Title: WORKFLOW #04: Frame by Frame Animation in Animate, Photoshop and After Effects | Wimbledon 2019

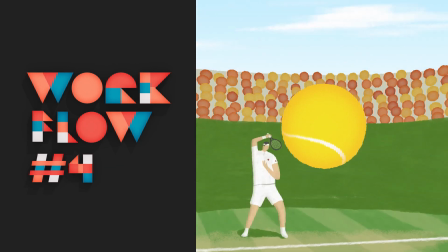(0:02)
Hi everyone, this is Garezzo here and welcome to Garezzo workflow number four.
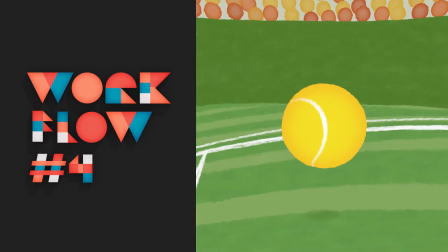(0:07)
The animation watching right now was created just for fun in the week before the great Wimbledon finals.
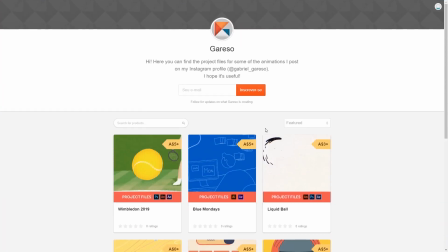(0:13)
So let's do it! As always you can get the project files for this and all the other animations on my Gun World page,
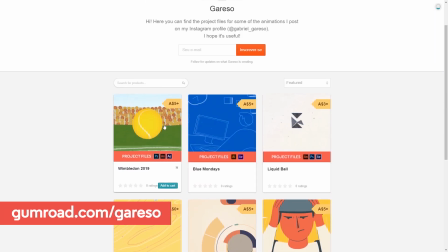(0:22)
where I'm also slowly making available the project files for some past animations and that really helps to support the channel as well.
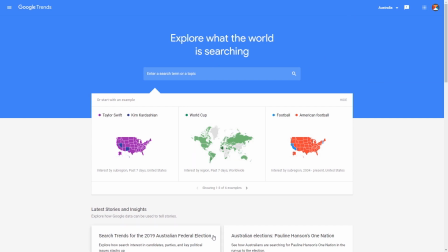(0:30)
All right, so in this never-ending quest of deciding what to draw or animate next, I came across Google Trends. I'm not sure if you guys ever heard about it, which basically gives you the search trends for any country in the world.
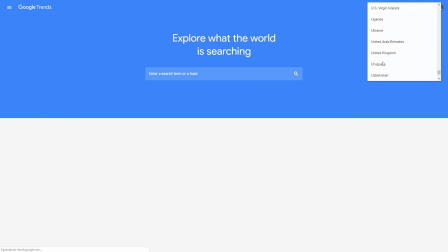(0:43)
You can even change, let's say, I want to United States. This is where I saw that the Wimbledon tournament was happening.
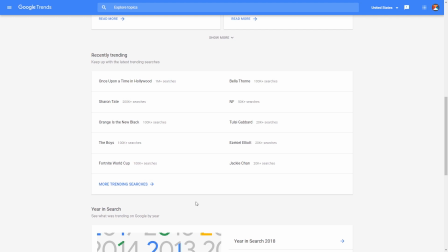(0:51)
So you can see what people are talking about. Let's see what's happening to Jackie Chan.
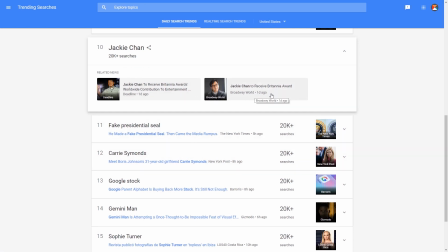(0:56)
And the good thing about using something that's trending on your animation is that you can probably take advantage of that to promote your work on social media.
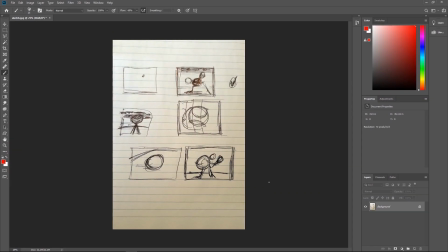(1:05)
Alright, so after giving it some thought, I was kinda happy with the idea I had in mind. So I just sketched these crappy little thumbnails here on this crappy little piece of paper. So as you can see here is the first player with the ball in the center approaching.
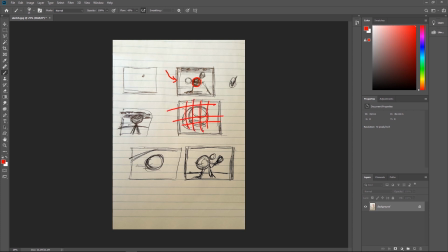(1:20)
Here's the racket behind the ball, just in the close-up. the ball over the net, hitting the floor and moving towards the next player so we have the loop. If there was a client involved I would definitely translate that to a proper storyboard
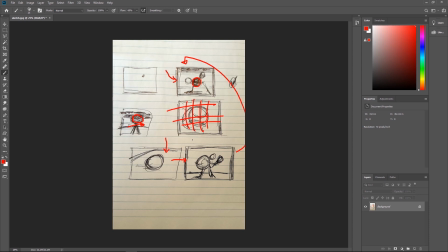(1:38)
but as I'm the client and I like what's inside my head it's approved.
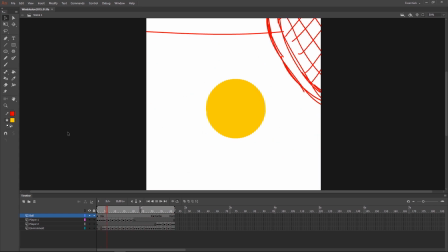(1:43)
This time even before designing anything I wanted to test the movement especially because of the tricky camera movement that goes around the ball and away from the players.
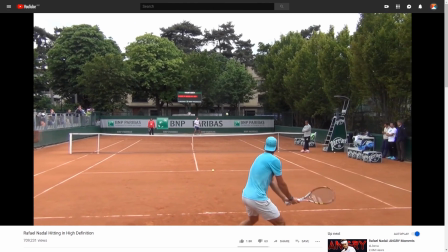(1:53)
So I went straight into anime to do the rough pass. I also went to YouTube to find some good references for the movement of the players.
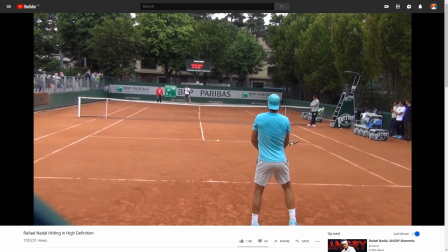(2:00)
And I found this one here that I really liked and I was referring back to a lot. Especially because I could see the front and the back of the players at the same time.
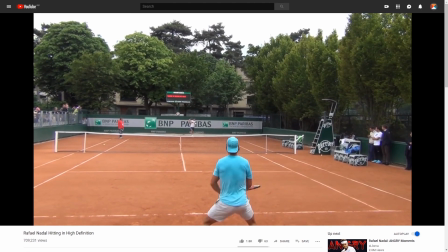(2:08)
And I was trying to find the best silhouette so I could make the movement easier to read in just a few frames. So I started with this keyframe here where I had the clear reading of every element in the scene. I have the player here, the ball, the stands here and the court. So for me this is the most important frame in the animation. And as always I do it very roughly in the beginning just to get the movement right.
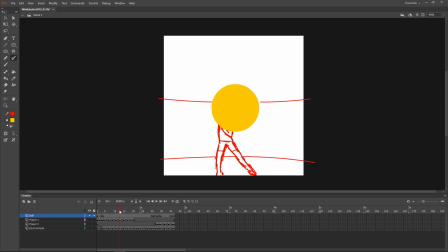(2:30)
So I worked backwards and forwards from that point, imagining where the player would be in relation to the camera and the ball. And then as the camera moves around the ball I went straight to this keyframe here.
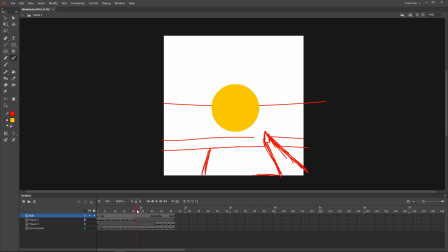(2:44)
I drew this keyframe where the camera is perpendicular to the court. and as always backwards and forwards adding in-betweens and as you can see here I'm working mostly on twos but sometimes when the action is too fast or if it needs more information to describe the movement I do it on ones
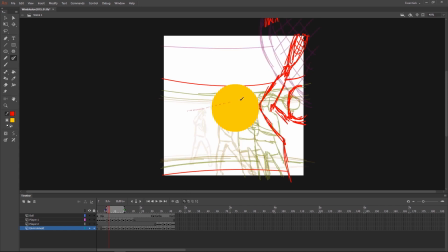(3:00)
and always making use of the onion skinning so we make sure our shapes are lining properly so we have a smooth movement so with the rough pass done we know the animation is working so so now it's just a matter of making it look pretty but that's the most time-consuming part as
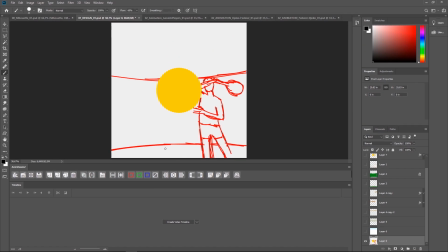(3:16)
well. This time, as I wanted a very hand-painted look, I decided to use Photoshop to create my style frame. So I imported one frame from the rough paths to use as a guide, but before I started the illustration here,
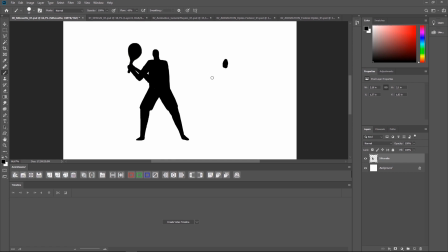(3:30)
I did some silhouette tests in another file just to get the proportions of the players right. This is a technique that I've been trying lately, which consists basically of blocking the main shapes of the character without wasting time with any details.
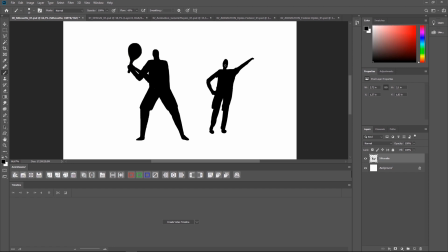(3:46)
Unfortunately I was working on the same layer all the time, so there's no way to see the progress on this one, just the final image that I went for. I did this quick test here just to try to illustrate how I was working at this step.
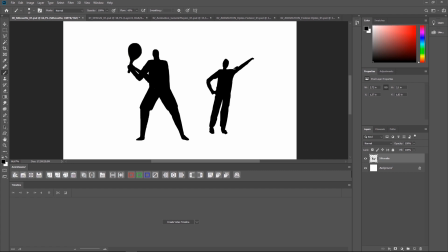(3:59)
For me it feels like sculpting a character out of a block, and the good thing is that you have to make your silhouettes readable, and that's awesome for animation as well. Okay, so after I was happy with the proportions.